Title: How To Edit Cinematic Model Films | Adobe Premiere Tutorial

So I was shooting at a villa a couple days ago and I had 10 or 15 minutes to pull one of the girls aside and we decided to make a quick video edit. I'll play it right now.
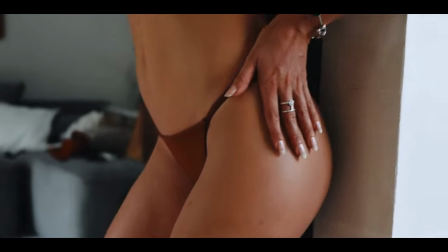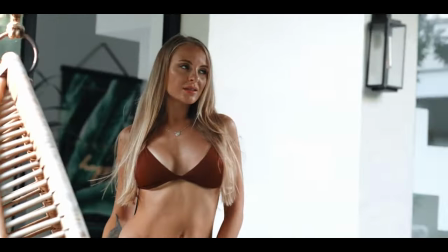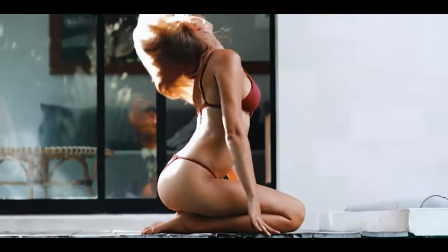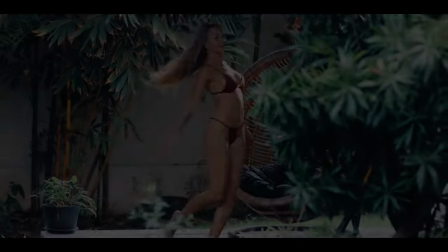If this works, it's gonna be awesome. Tighten the sucker down. It's an official Bali microphone stand. I love this. Welcome back to my channel. It's been a couple minutes or you know a month. I am shooting out of Bali today. It's been roughly three months since I came overseas. I took a project out here and I just never left. I've been working with some amazing clients, brands, and influencers in this area and I'll be sharing more about that in future videos. But that's not what we're talking about today. Today we are going behind the scenes on one of my recent edits that I put together and I'm talking a little bit of theory. I'm going to be talking a little bit of sound design, color grading, transitions, basically the entire process of getting my raw footage that I shot that day to the final video that you just watched.
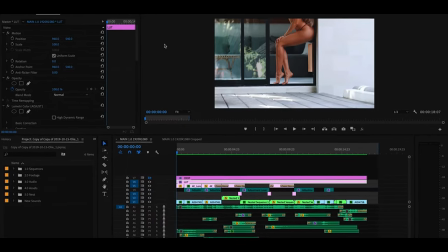Let's jump in. All right guys, welcome to Adobe Premiere Pro. This is where I do all of my editing.
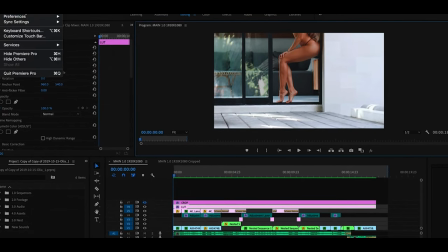If you're curious what version we're working with, we are on 13.1.4.
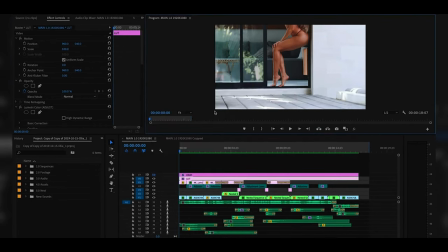So before I jump in, I'm going to play this back one more time for you guys.
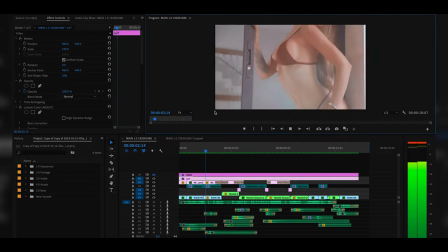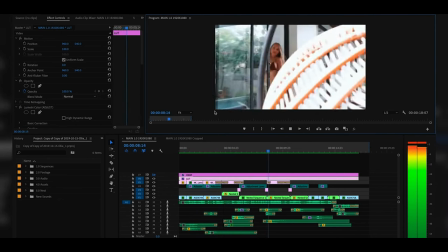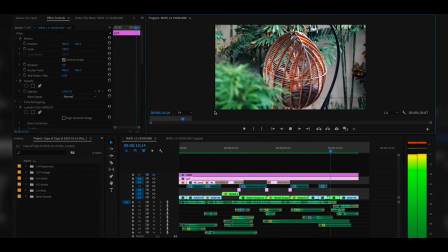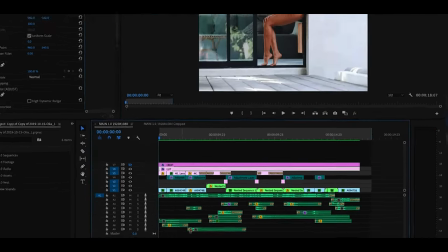So let's jump in. If you look towards the bottom area down here, we have the audio files.
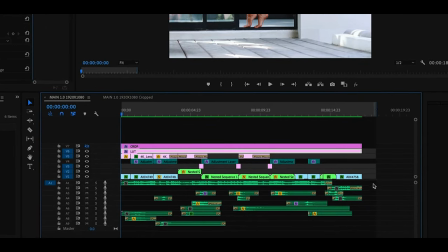Now A1 and A2, those tracks were dedicated towards the song that I selected. The reason why I have two is because I had to do a little bit of audio editing to shorten the song to fit in the 15 second time window that I was looking for.
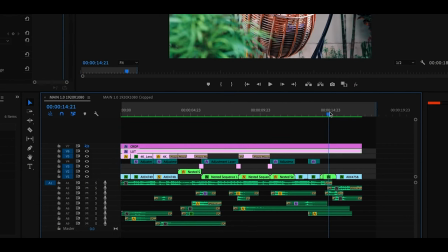Now if you look here you'll actually notice that the ending is the intro. I just duplicated it, matched and synchronized the beat, and then added it to the end and faded it out.
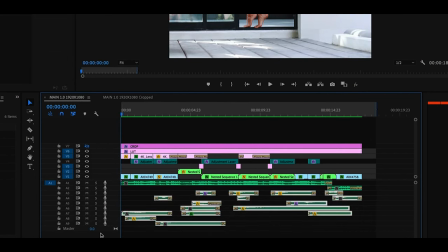Moving below that is the sound design. These are all the elements that add to the feel whether I'm emphasizing hits on the original song or adding my own sounds I think complement what is happening on screen so if I go ahead and mute the audio for the song
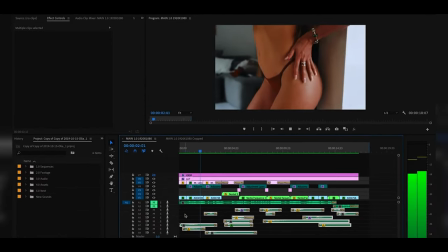this is what it sounds like when
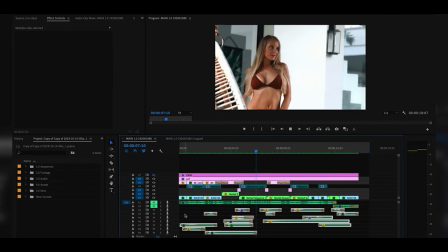it's only the sound effects so
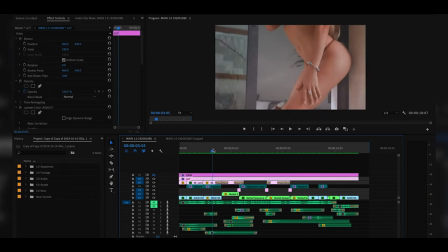the thing I love about sound design is it allows so much creativity in terms of interpreting what you're shooting and seeing on screen and then complementing it with your own audio interpretation of what that would look like.
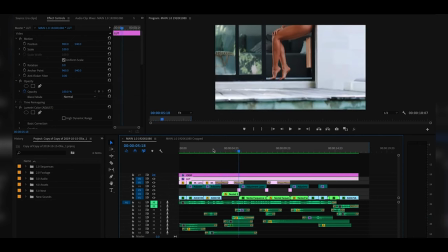For example, that little raindrop mixed with a bell ringing and then a bass hit is how I interpret this moment when her hand is turning. It's almost like she's snapping her fingers creating this ringing sound, the water drops as it turns, and then the bass hits for some impact.
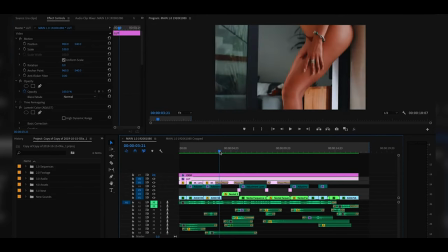It sounds a little unusual without the song covering, but what
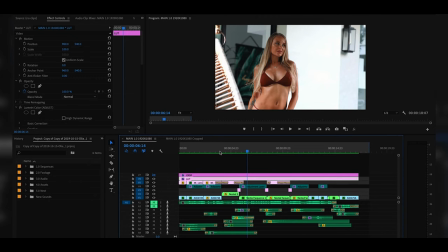it does is the viewer sees a visual hears it with a sound design and will never honestly even question if it sounds real or not if it flows.
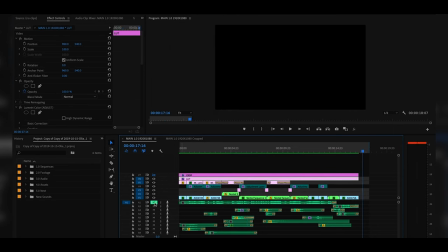And here it is with only the song on top.
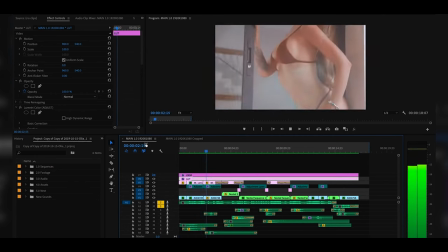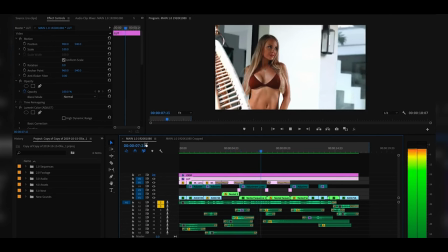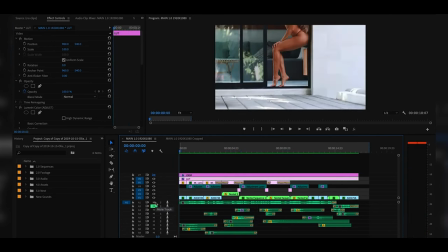Now putting it back on, here's it all together.